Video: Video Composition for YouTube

I can bring it up here and give you even more of sort of a different appeal.
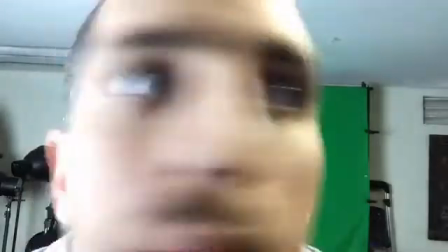How did you guys feel about that? Okay? So we're getting some great feedback here. Carrie says she felt it was professional and inviting, but distant. Excellent, excellent. Paul says it's like a casual video. Now you're too far away and distant. So when I'm up close, I sort of give the feeling, when I'm at this right distance, I give the feeling of comfort, right? Think of it like talking space, right? How far you are from somebody when you're talking to them. And, you know, close talkers always like to get in, you know, get in real close. The same is true for your videos. How far away or how close you are to the screen is going to affect the way that the viewer feels about you.
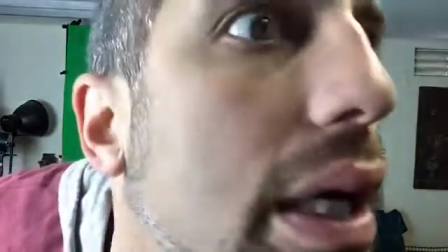5:14 Now, just a second ago, I did sort of a Blair Witch, you know, sort of like, I mean, can you guys feel the tension
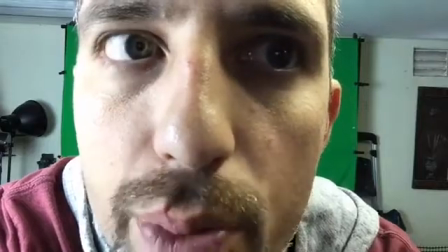5:25 with me this close? When I went back and farther away, did any of you lean in to go, oh, he's kind of farther away? Now imagine, here's the kicker behind framing. Imagine your viewer, your primary viewer, leans in when you're delivering your pitch. Imagine your viewer feeling tense about using a competitor's product.
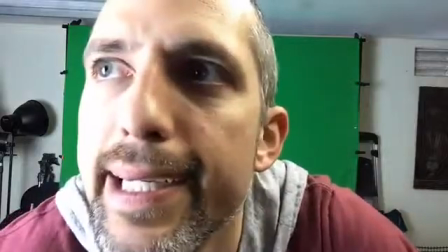6:01 You know, I hired the wrong sales company. Right? The framing, where the subject appears in the viewer box, affects the way your viewers are going to accept your video. Okay? Excuse me. I'm in my dusty garage. So I want to talk about some of the major pitfalls, the major problems that I see business owners with no film training. Keep in mind, guys, I went to film school. I went to film school. It wasn't film school. I went to university and I studied media. I started on the film track and then I ended up on the media track. Okay? Because why? I didn't want to be a broke filmmaker. I didn't want to be a broke filmmaker. I knew that there was a market in video and I knew it was in the business community. So that's sort of my background. And what I want to talk about today is how you can avoid those pitfalls and how you can make a better marketing video. Okay? The first thing I want to talk about is your close-ups and what those are called. Okay, so with shooting, we've got. I'm gonna have to play with the camera a little bit here. I mean, this is a live demonstration, guys, so I know it's going to be a little bit bumpy. Let's talk a little bit about your shots.
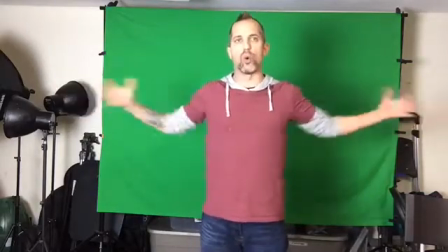7:24 This is what we would call a wide shot or an establishing shot.
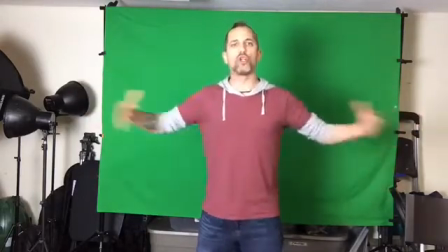7:29 Okay, this shot sort of tells us where we are, right?
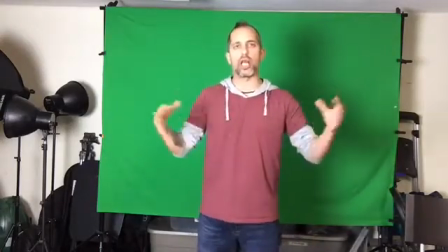7:35 It tells us where we are. I heard it earlier, like if you feel like you're watching a director direct, right?
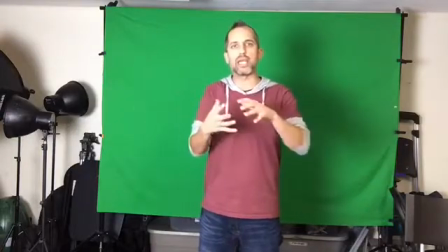7:42 That's what the establishing shot is. It's a wide shot. You're going to get, you know, most of the speaker or the talent.
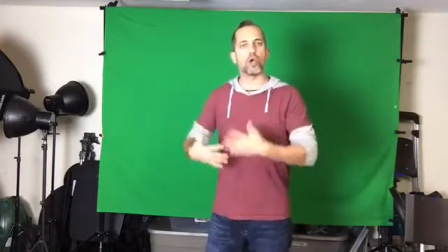7:50 The person on screen is generally referred to as the talent. You're going to get most of the talent's body plus their surrounding area.
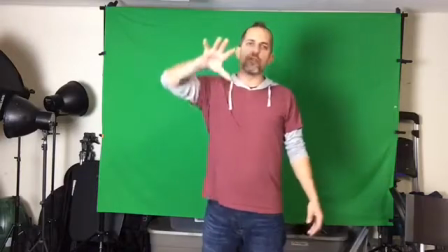7:58 This is an establishing shot. Okay? If you're shooting white screen videos like I know Paul is, okay,
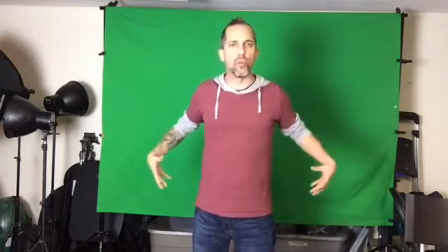8:05 you're going to want to play a lot with these three levels of wide, you know, center and close, right?
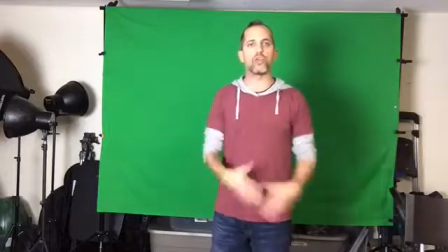8:13 And moving your body sort of in and out with the screen. But generally speaking, if you're shooting in an office or an outdoor environment, this is your establishing shot, okay?
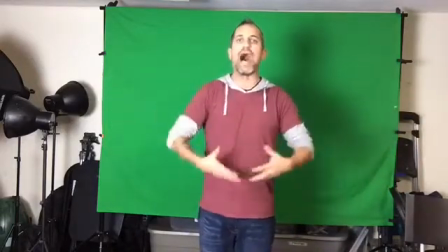8:21 And it's a wide shot.